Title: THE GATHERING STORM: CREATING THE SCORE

Hello, I'm Paul. I'm the composer for The Gathering Storm, and I'm creating this video to kind of show my process for creating the score and how we go about getting that big orchestral sound without an orchestra. So hopefully this answers a few of your questions, and we actually have a really great clip to work with as well, so you're going to get a little sneak peek. Let's dive in.
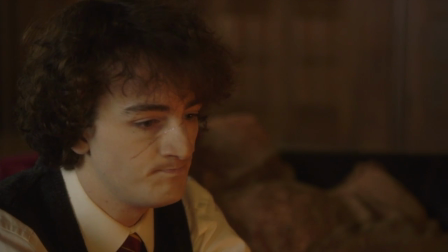0:24 As we watch this, we're trying to get an idea for the dramatic landscape, and we can do that by looking for emotional impact points.
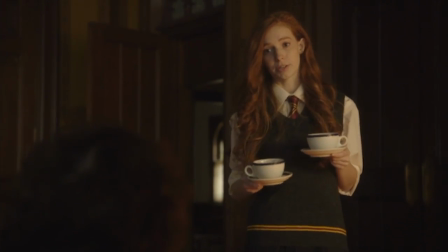0:34 One of the first big points is Lily entering the room here, and even though we don't see Remus's face,
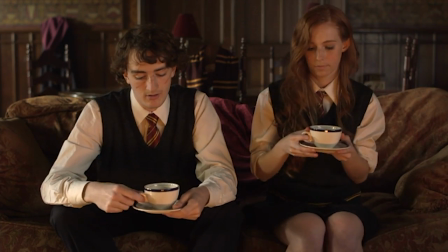0:39 we want to musically convey a sense of relief or reassurance.
I just don't know how we're going to keep this up.
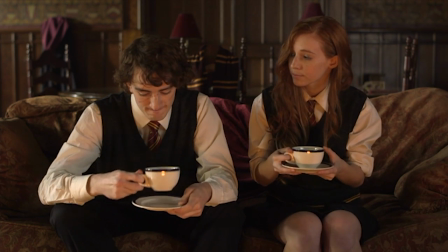0:46 Well, we can take care of them. Will that be enough?
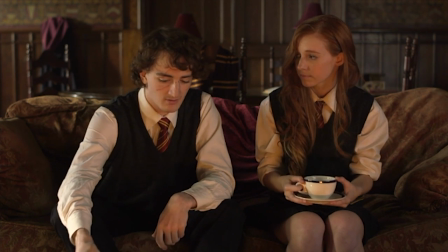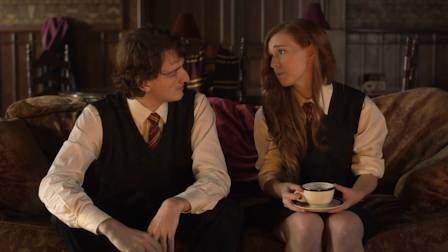0:56 I have enough trouble taking care of myself. Remus, stop that. You're always talking about it like it's your own fault.
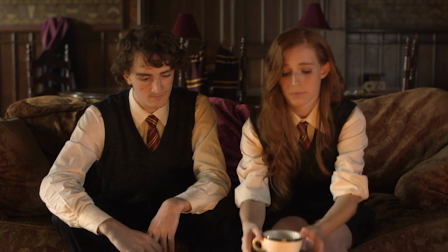1:02 Now we're getting to the emotional core of the scene, which is Lily's monologue to Remus,
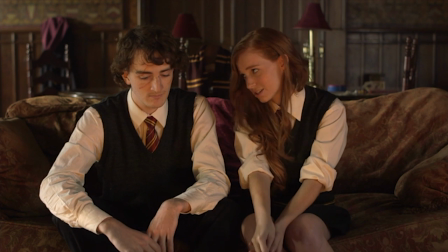1:07 which I think would be a perfect time to introduce Lily's theme, at least this film's version of Lily's theme.
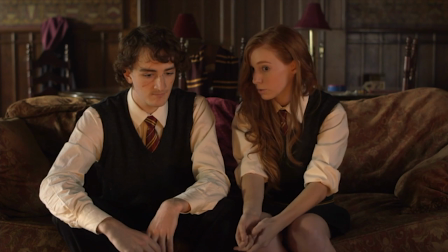1:13 Wouldn't have made you prefect if you didn't know you could handle it. You're the right man for the job.
First and foremost, the clip has to be studied in great detail. This can be an emotional process, and one that is time-consuming, though ultimately gratifying.
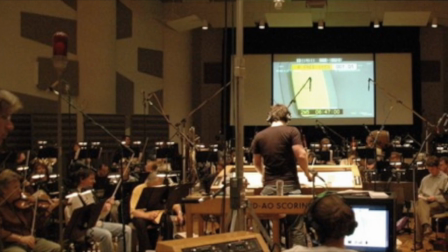1:36 Back in the old days, an orchestra would be contracted for a series of scoring sessions where the conductor would sync their performance with the live film.
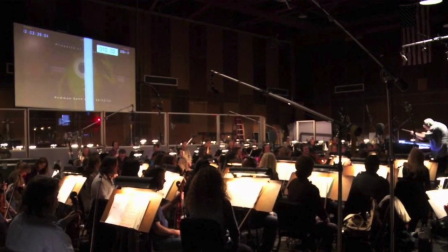1:45 These are often marked with what are called punches and streamers, which are those lines and dots flashing across the screen.
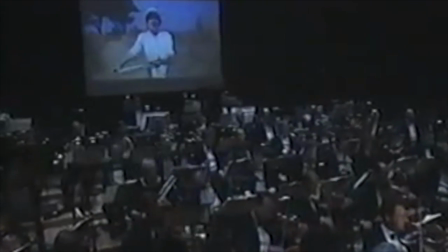1:51 These match up with the markings in the written music, allowing the conductor to control the timing of musical events within the picture.
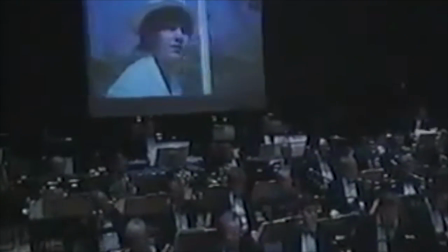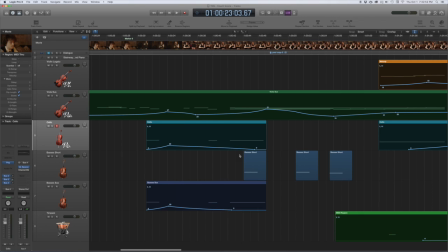2:02 So I don't have access to any of those things, but I do have this wonderful program called Logic Pro 10. It's made by Apple. It's the big sister of GarageBand, so if you've ever used that, it functions very much the same. You can do mixing and mastering, MIDI input, audio recording.
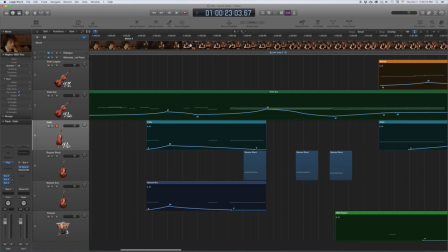2:21 And in addition, it allows you to sync film to music fairly effortlessly.
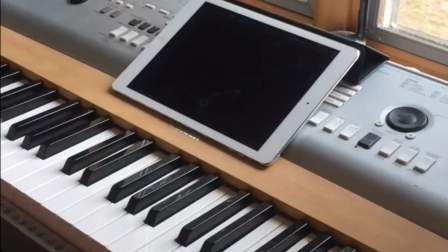2:27 Here, I'm using an app called Lemur, which communicates with Logic Pro through Wi-Fi.
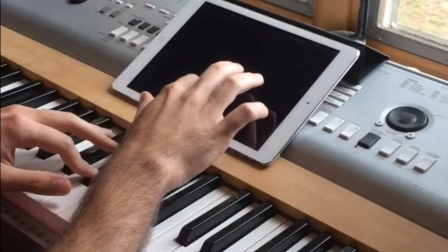2:31 Along the x-axis, I have assigned the dynamics parameter, and along the y-axis, I've assigned the vibrato parameter.
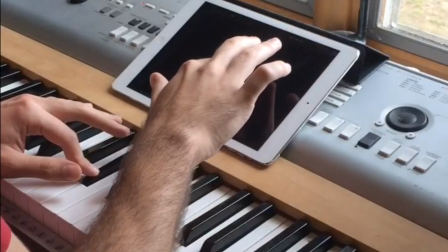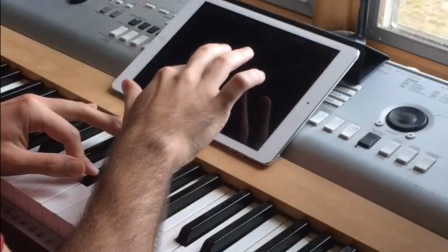2:43 So as I move around this two-dimensional plane, these parameters mix together to provide that natural breathing quality of a live cello player.
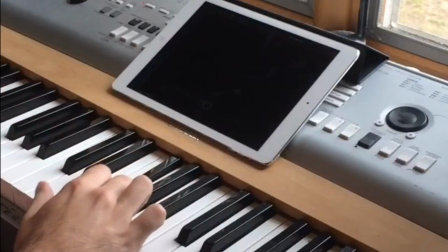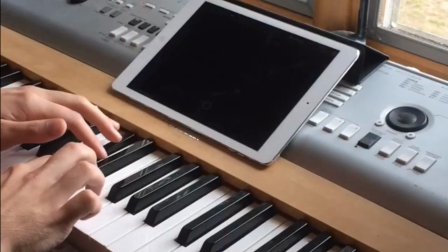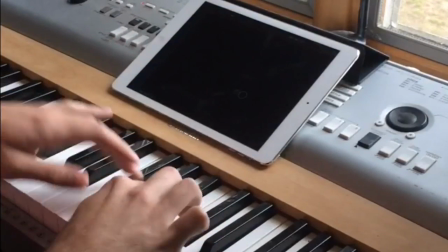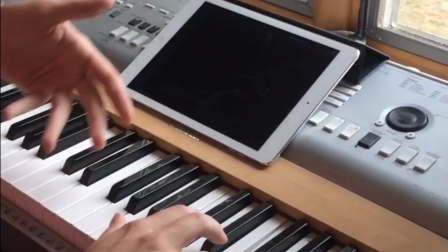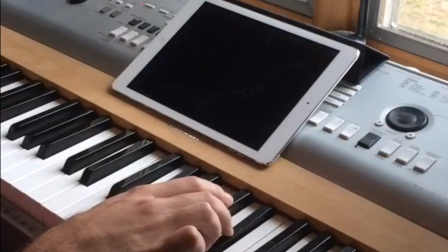3:14 You can hear the transitions between the notes as well. They've really gone crazy with these samples.
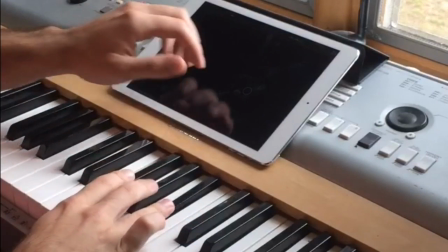3:20 All these tiny nuances are captured and made playable on a keyboard. This really allows for that rich, organic sound that's so crucial for cinema.
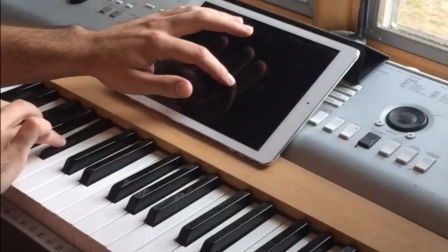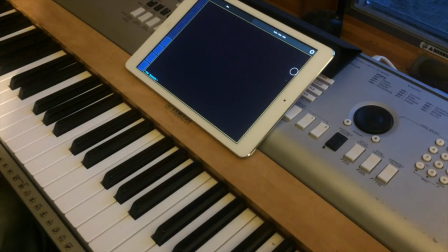3:37 Here's a slightly better view of the program.
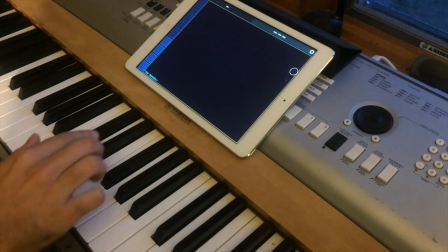3:39 I've got a French horn patch on now, which only has one parameter along the y-axis, which is the dynamic level.
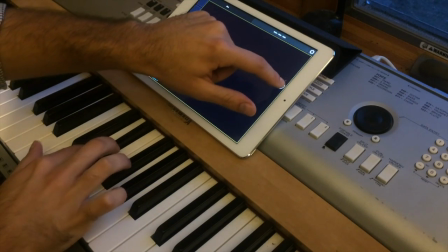3:49 But it still allows me to be pretty expressive.